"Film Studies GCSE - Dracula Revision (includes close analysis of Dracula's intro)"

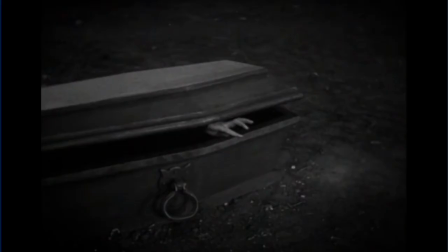(4:09)
So we, the audience, are given a glimpse of the danger that is awaiting Renfield, because we are associating with, whatever is in the coffin, with death. And it really does start to give us a sense of what Dracula might be,
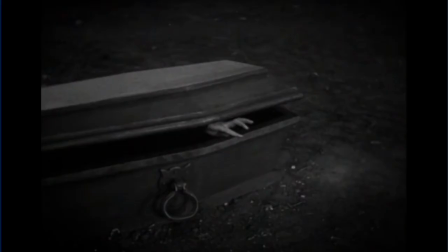(4:25)
and we perhaps understand how whatever he is will be something that is dangerous ultimately to Renfield.
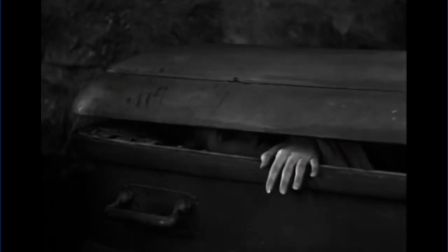(4:42)
Now these shots here, specifically of the animals rather than the brides and the insect,
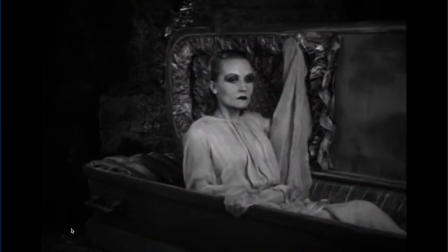(4:53)
and there's one there as well,
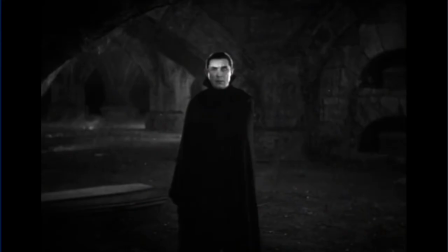(4:58)
those insert shots of a possum, an insect, and a rat are significant because the ordering of the shots really make sure that the audience are making a connection between, who we can see now on screen,
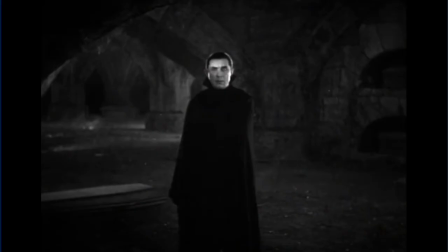(5:14)
Dracula, and those other creatures, which are all nocturnal creatures. So we make this connection that potentially they are the same as Dracula. Dracula is a creature of the night.
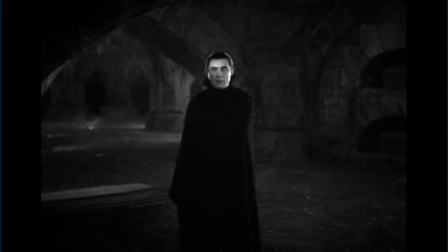(5:30)
Also, it's interesting that they start off facing the camera and then they turn away, as if maybe frightened by something, which potentially is indicating to the audience that Dracula is the thing that they fear.
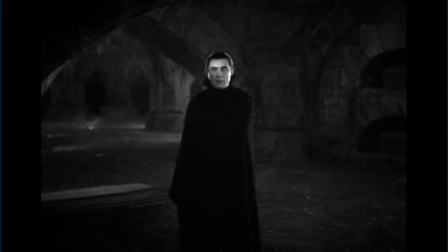(5:45)
He is an apex predator. He is, top of the food chain here. Now, if I carry on playing here, this is this really iconic push in to this first look at Count Dracula. Now, the cinematography is interesting here because we will see this again in the film. It becomes this sort of motif as the film progresses, where you get this interesting use of lighting to illuminate Count Dracula's eyes. So from the outset, it is drawing our attention to his gaze with the suggestion that he's potentially hypnotic. He has hypnotic powers because we're being sort of drawn to his eyes here in the way that his victims are often drawn to his eyes, and it's the way he lures people in. But it's that nice kind of beam of light that hits just on the eyes there. Additionally, the character is shrouded in black. Black is a colour that we often associate with villainy, but he is, the actor who's been cast, quite sort of suave and gentlemanly looking. The slicked back hair starts to give us this impression of, I guess, kind of sophistication. Dracula is, as we'll see as the film progresses, a charming character, and it's how he lures people in with his suaveness and his sophistication, and it's the way that he entices his victims and draws them close to him.
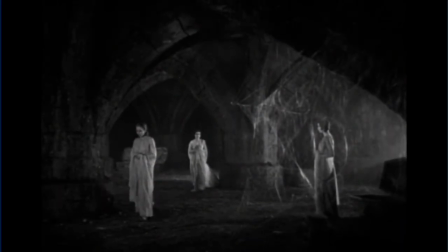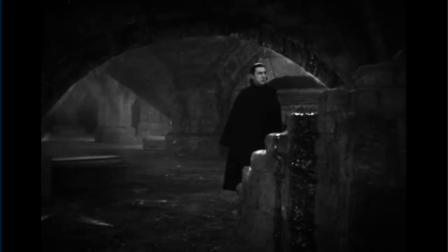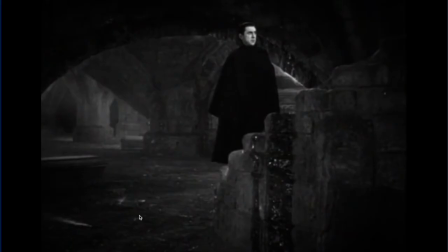(7:49)
So we get the use of some layering of diegetic sound there, which has obviously been done very purposefully to once again connect Dracula to creatures of the night.
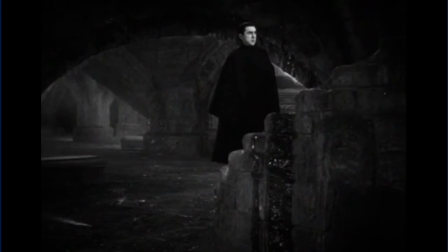(8:01)
We've just heard sort of squeaking of the rats, but then also the baying of a wolf in the distance. Wolves being something that hunt for their prey at night time and should be feared.